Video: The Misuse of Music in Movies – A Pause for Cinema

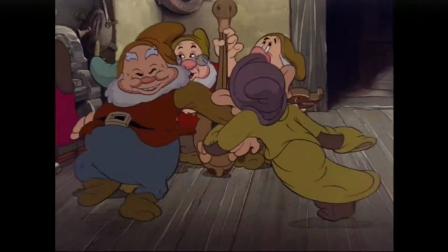Hey guys, welcome to A Pause for Cinema. Today's subject is going to be music in movies.
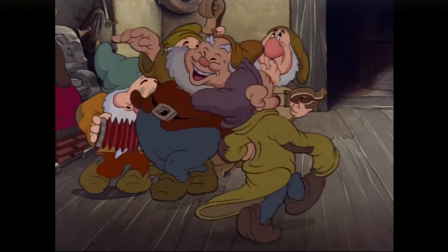Let me ask you something, does this give you goosebumps?
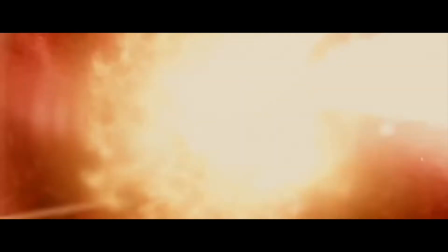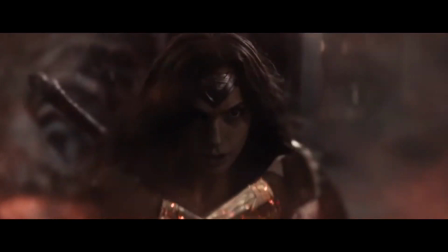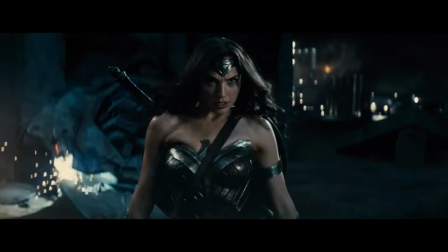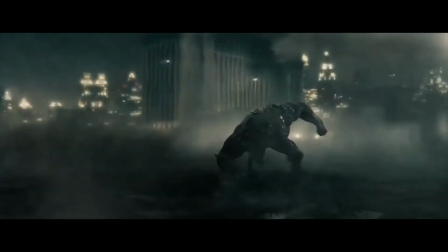I've got to admit it, the music is pretty cool, but honestly, I find this cinematically incorrect.
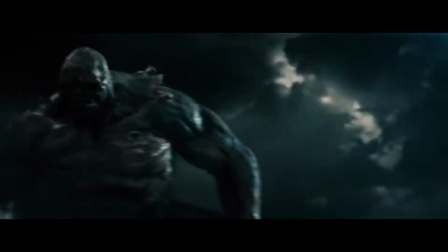You know, it's the visual stimulation that hits the audience.
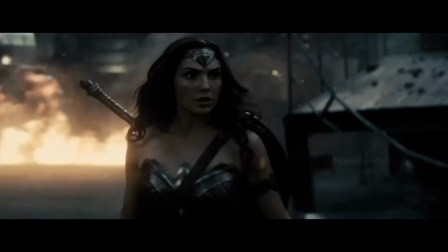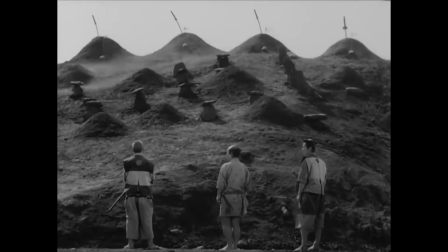That was Robert Altman on Akira Kurosawa,
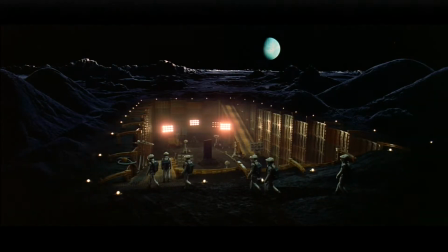and if you've been following me since my first video essay on Stanley Kubrick's visual storytelling, you'd have heard that by now.
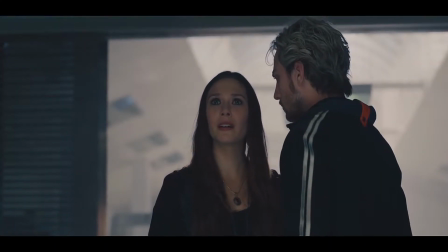And yet, I find myself continuously watching movies with scores that barely do anything for the actual movie.
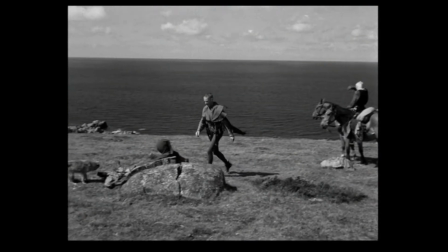I personally love The Seventh Seal, but watch this clip and try to tell me that the music Music is essential to the feeling.
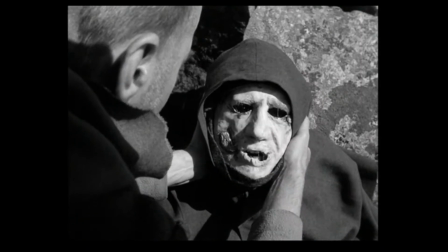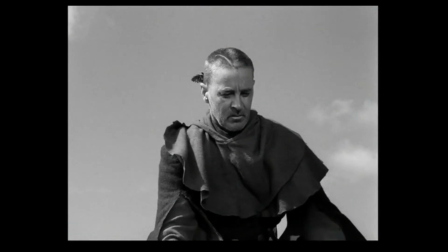The only thing that the score adds is a sense of cheesiness.
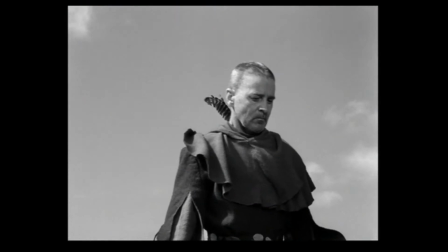And this isn't me bashing on Ingmar Bergman, in fact here's another clip from The Seventh Seal showing another revelation, only this time without the dramatic music.
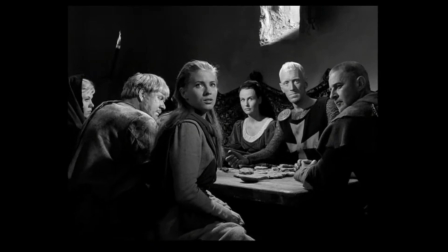Here, all that Bergman uses is a single pull away,
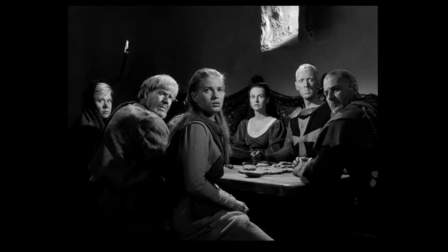showing us the reactions of several people until he finally breaks the suspense and shows us the character of death. death.
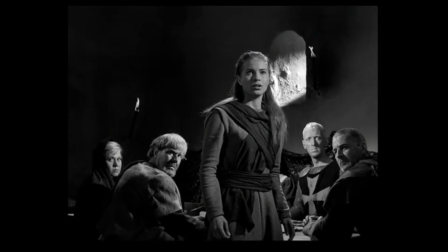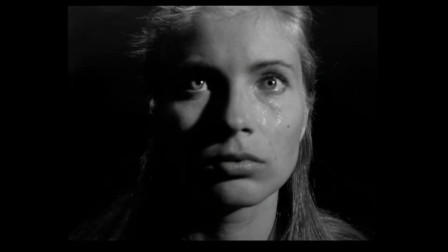No music, and in fact, barely any noise. Just pure visual storytelling.
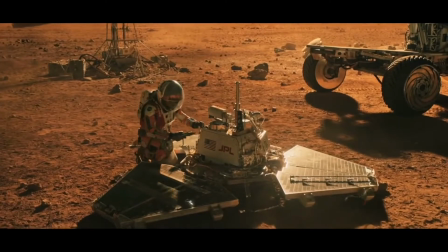So many more movies fail to do this. Many of them depend on musical scores to pull emotions from the audience so that they end up being the main attraction for the movie.
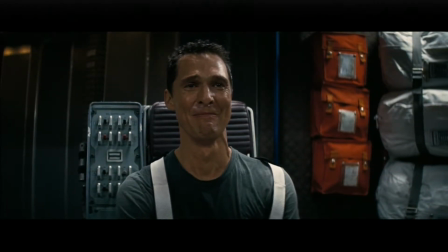Here's another example from one of my favorite movies, Interstellar, and it's an emotional one too.
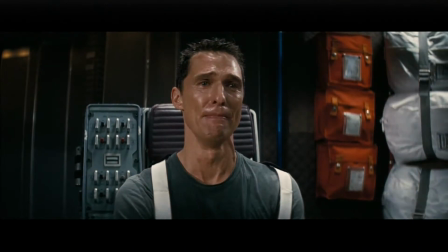McConaughey's performance in this scene should be enough to bring us to tears, yet its His audio is glazed by a leitmotif on the piano,
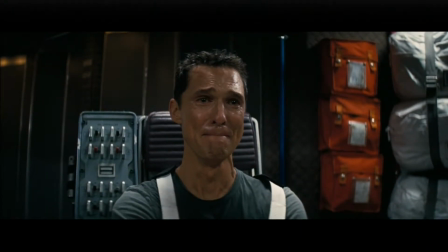but here in the same scene, the leitmotif is dropped and all we see is this.
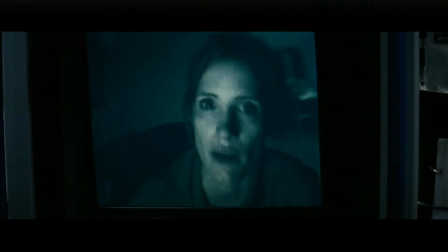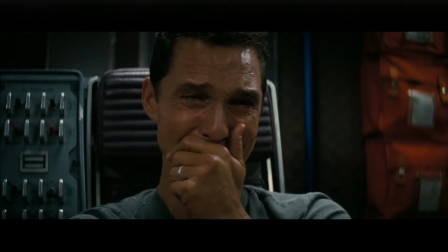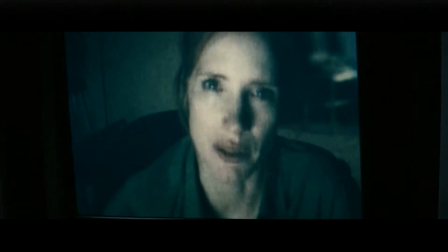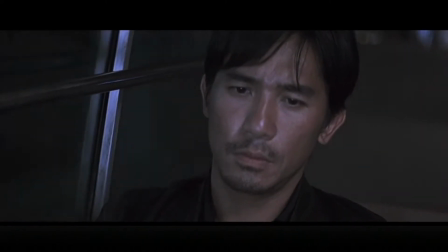That's powerful storytelling. And in his remake of the Hong Kong film Infernal Affairs, Martin Scorsese drops the music in the movie's most critical scene.
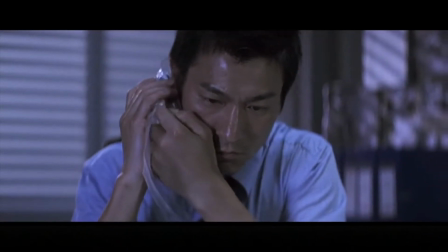Notice the feeling of tension in this scene is
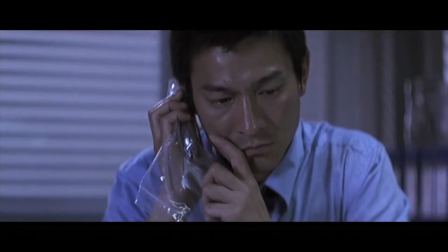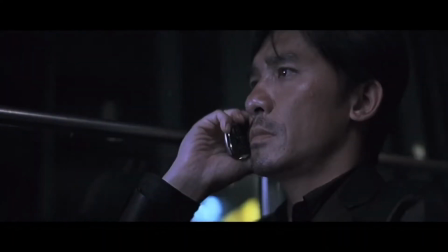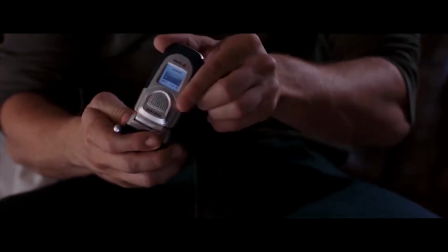much less than the one here.
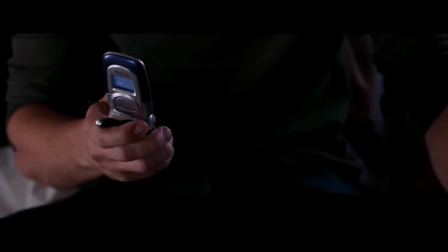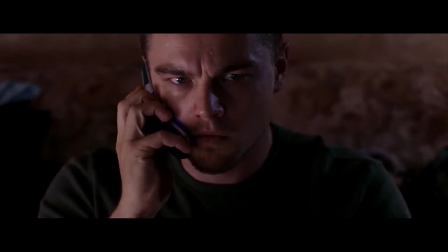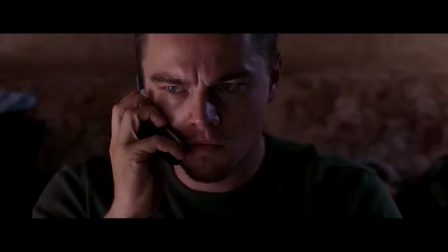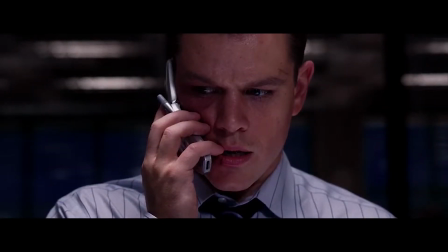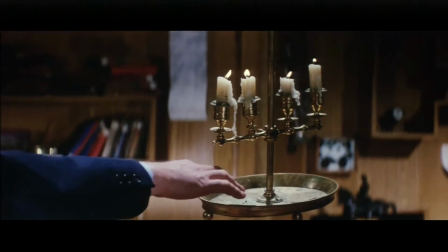Okay, enough examples. I'm gonna drop some filmmaking philosophy on you guys from one of my personal cinematic idols,
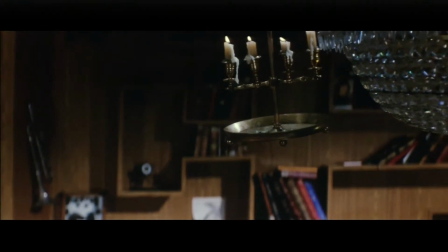Andrei Tarkovsky, through his music producer from Solaris, Edward Artemioz.
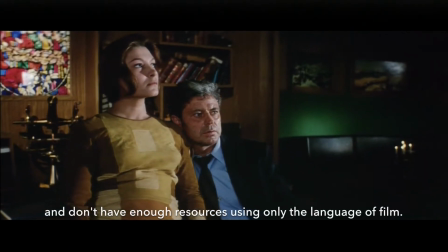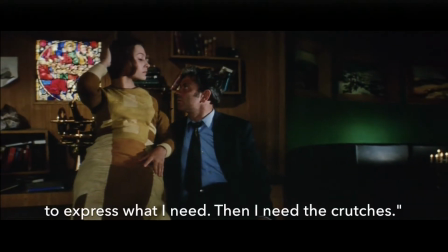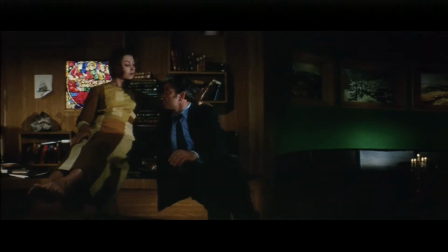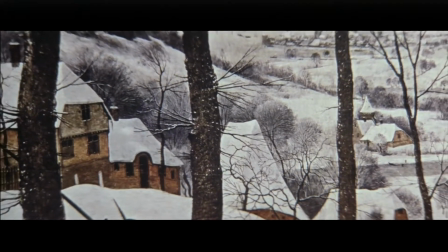That's why Solaris has only three scenes of music.